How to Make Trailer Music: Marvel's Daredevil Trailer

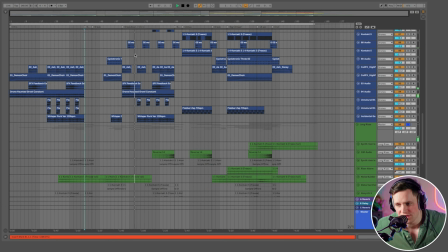910s
A little bit more of the drones actions are kicking in on the second part of this breakdown.
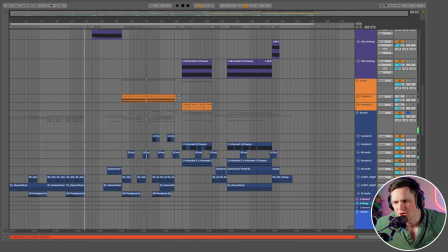920s
Let me see. There's some guitars as well. Okay, so you get the point. So we have now the kind of, it's a two-part. You have the first part, the setup. Now you have a little bit of that pause in between kind of to make a natural selection for editors also to break up kind of the x act two okay now things are getting a little bit more tense and and we are into it so you need to kind of add and you
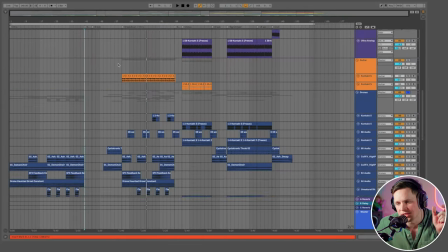942s
need to make sure that the suspense is constantly rising so that the short ones that you see here down there's a little bit more in between and the long
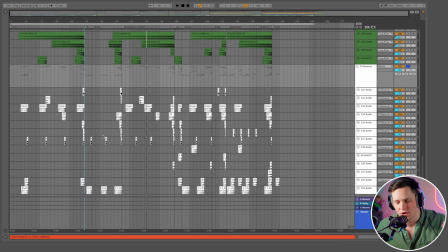949s
ones are kind of rising a little bit longer into the full part so you want to keep the suspense as much as you can so the moment where you're kind of dropping, you're like, hey, okay, this is getting a little boring. Try to build it up. So it's not like a nice techno song where you can have more of a flow or kind of a sea of these emotions kind of things are adding and adding and adding.
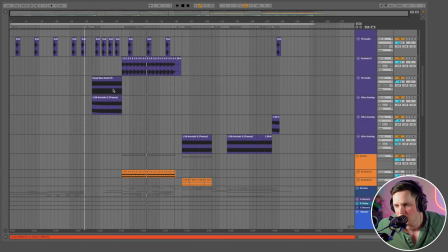969s
It needs to be a little bit more fast-paced than that. We have this part, and then we have basses like this coming in.
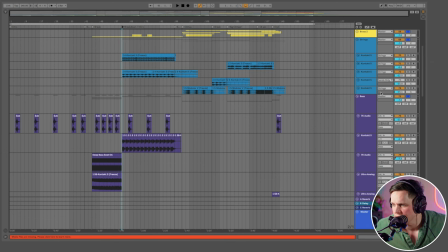976s
So let me see if I can solo it separately here. A little bit of an extra bass.
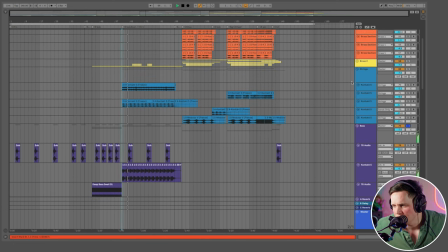985s
You have just this part, and then the strings.
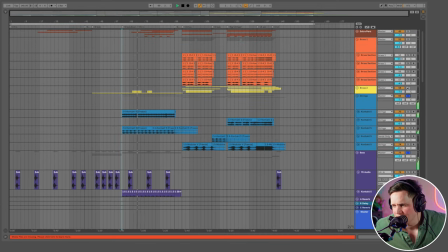992s
So you have just a few parts. And then the brass. Let me see what we have here.
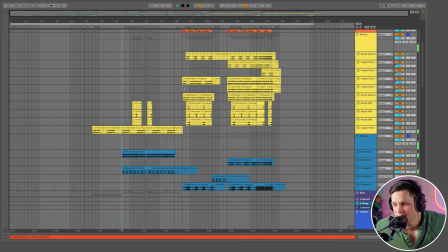999s
Very distorted. Almost droney as well. And with some crescendo risings here. Very digital almost. But it kind of fits because it mixes in with the whole thing. Therefore the greediness, the distortion that you hear.
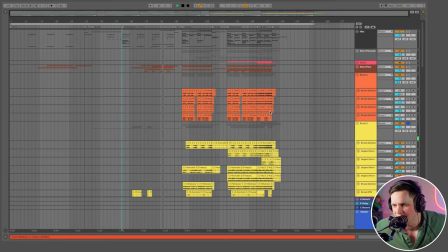1016s
It doesn't have to be complete orchestral in that sense. Let me see. And we have the guitar.
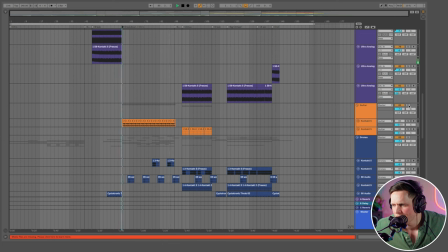1021s
What's the guitar doing here? Let me listen to it. It's just like a little ding, ding, ding, ding, ding, ding, ding, ding, ding. Just to set a little bit of the grittiness. It's kind of far away, so you don't really hear it that much.
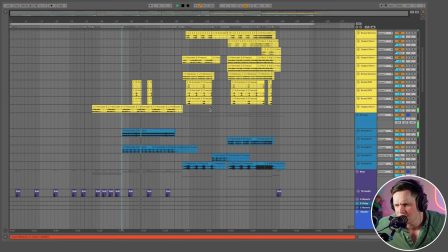1033s
And in total, this part, let me see if I can isolate something else for you guys. A little bit of extra percussion.
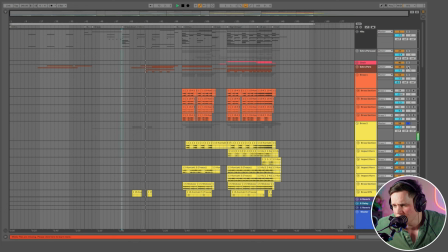1039s
You go completely open. Here we go. And we did this the second part of the breakdown. You go a little bit heavier on the drums. So a little bit more frequent. Let's see what we have here.
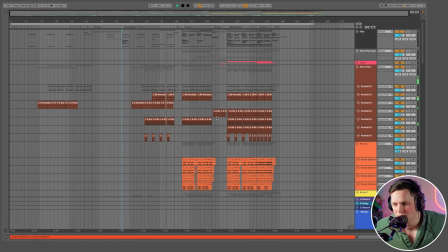1056s
a little bit of glitchy stuff in between but still like you feel like it's building up tense it's building up like you want to relieve this moment like where is it going oh you have that little pause again what are we going to do okay there it gets a little heavier so again you have like the first part very atmospherical very droney very sound designy setting up the base the second part kind of like okay serious we we understand this world we we accept that this world is problematic but we see there are some conflict and now you build up this tense like why is this like weighing so heavy kind of you want to bulk up on this moment where you kind of feel like i need a resolution to this i need something to go right or in this case kind of extra wrong so now you have built up the space which is kind of act two I think I break up the climax into two parts with another
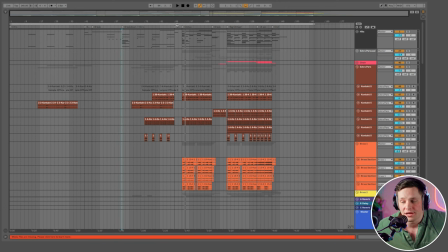1117s
break in between so this is the first climax that you have not particularly the structure that you have to follow but something that worked out for this song
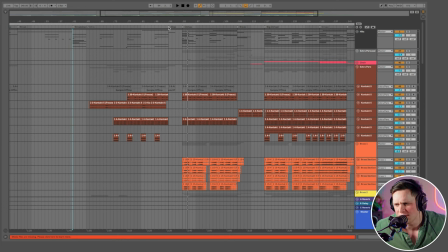1125s
so again you have the small pause and then we go a little bit more climactic like you want a
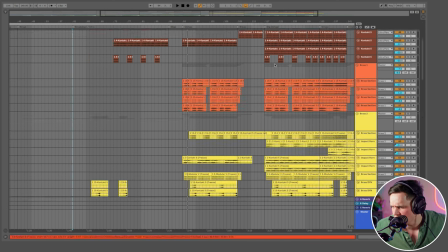1131s
satisfaction of like building this up I think everything is like in solo now yeah let's go so
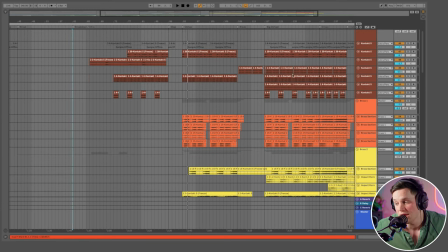1135s
let's see what we are adding to it oh we have an extra brass section let's isolate
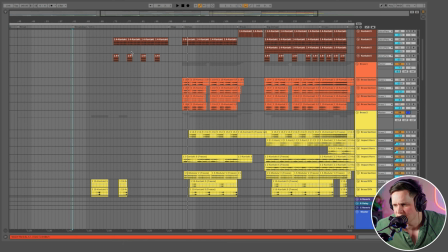1140s
that first these two brass sections and see what's going on here on the climax part okay